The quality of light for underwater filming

The thing you have to bear in mind is this was a blue sky, sunny day. As a result, the ambient light around us would have been around 5,500 Kelvin. And remember, we're looking for what looks natural. Here we can see the same scene filmed on the same camera with exactly the same settings,
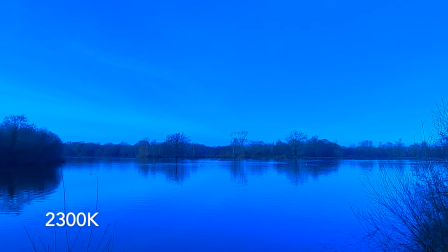[4:32]
except for the colour white balance, set to 2,300 Kelvin. As a result, all of the colours except blue are very washed out. The blue's overwhelming and overwhelming in the sky. In this clip, the white balance is set to 2,800 Kelvin.
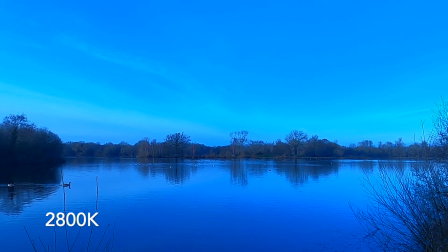[4:50]
There is almost no difference from 2,300 Kelvin. Still very washed out colours, still overly blue at the blue end of the spectrum.
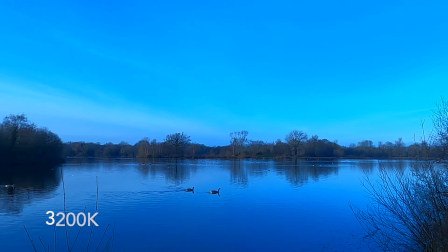[5:00]
Here's the same clip again, set to 3,200 Kelvin. And again, you can see there's almost no change at all.
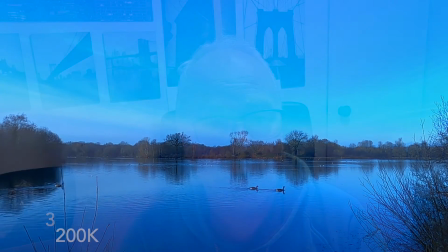[5:08]
It's overwhelmingly blue, and the colours are just so poorly saturated it would look horrible in an underwater video. Here the colour temperature is set to 4000 Kelvin.
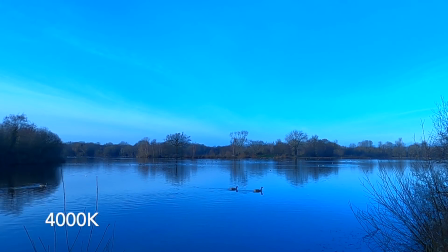[5:22]
You can now start to see the sky has a little bit more colour detail and definition in it and isn't quite so overwhelmingly blue. If say you were videoing without video lights in the UK in green waters, setting your camera up to 4000 Kelvin would give you a predominantly blue water column. So maybe this is worth a try and see what your videos look like. This setting is set to GoPro Native.
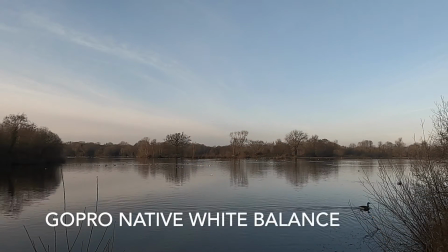[5:49]
It's one of those oddities really in the GoPro setting list. I'm not quite sure what native relates to, but as you can see, colours are starting to look broader and more colourful, but everything looks just slightly muted, as though it's not quite as colourful as it should be.
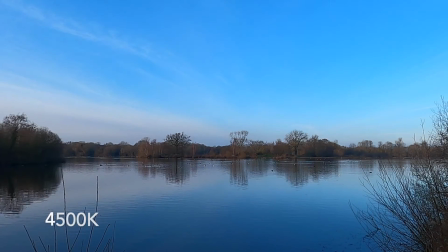[6:08]
Here the colour temperature is set to 4500 Kelvin. You're starting to see the first colour temperature that looks normal.
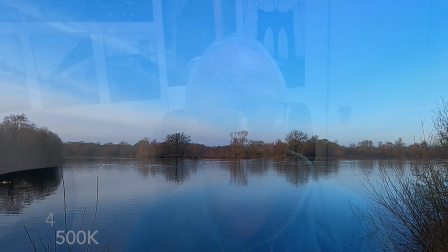[6:17]
You can see the sky has white streaks in it, and the trees in the background have a golden hue.
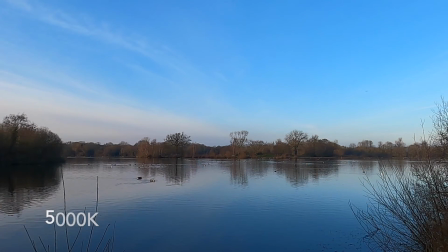[6:25]
Here the colour temperature is set to 5000 Kelvin. You can start to see a broader spectrum of colours. It's noteworthy that between 4500 Kelvin and 5000 Kelvin is only 500K, and it doesn't make a huge difference.
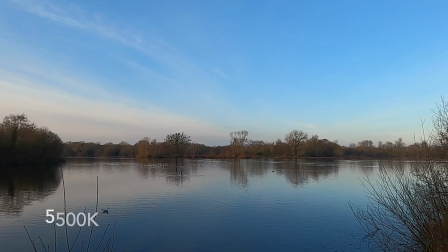[6:42]
Here the colour temperature is set to 5500 Kelvin, and I think you'll agree everything is starting to look very normal. The birds that have white on them look white. The trees, where there's black on them, they look black and well defined.
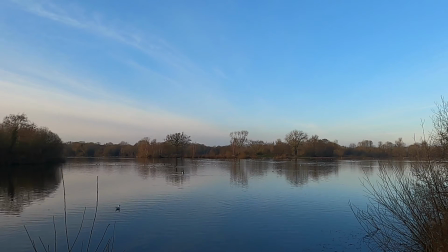[6:58]
The hues right across the broad spectrum are looking really nice. I think you'll agree that the video is now balanced to the ambient light conditions. Here the colour temperature is set to 6000 Kelvin. 6000 Kelvin is only 500K above ambient light conditions, so there is almost no change.
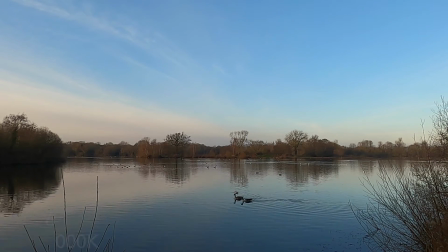[7:18]
But the one notable thing about it is an awful lot of very inexpensive video lights are set around 6000 Kelvin. That would give you a reasonable balance above water, and it would be balanced underwater with your video light. So well worth thinking about 6000 Kelvin as one of your permanent settings. Here the colour temperature is set to 6500K, and I think you'll agree the sky is starting to look a little washed out.
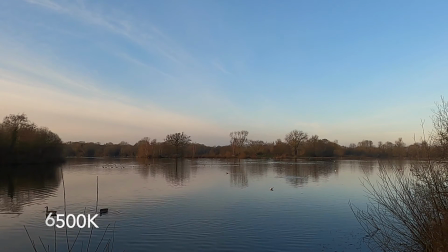[7:48]
However, this setting would be more useful in tropical areas where the sky is much bluer and the water is much bluer, and as a result wouldn't look quite so washed out. So maybe this is a good balance for tropical waters, especially when using a video light. So as a little recap, what have we learned? It's important to set the right white balance Kelvin temperature for the ambient light conditions.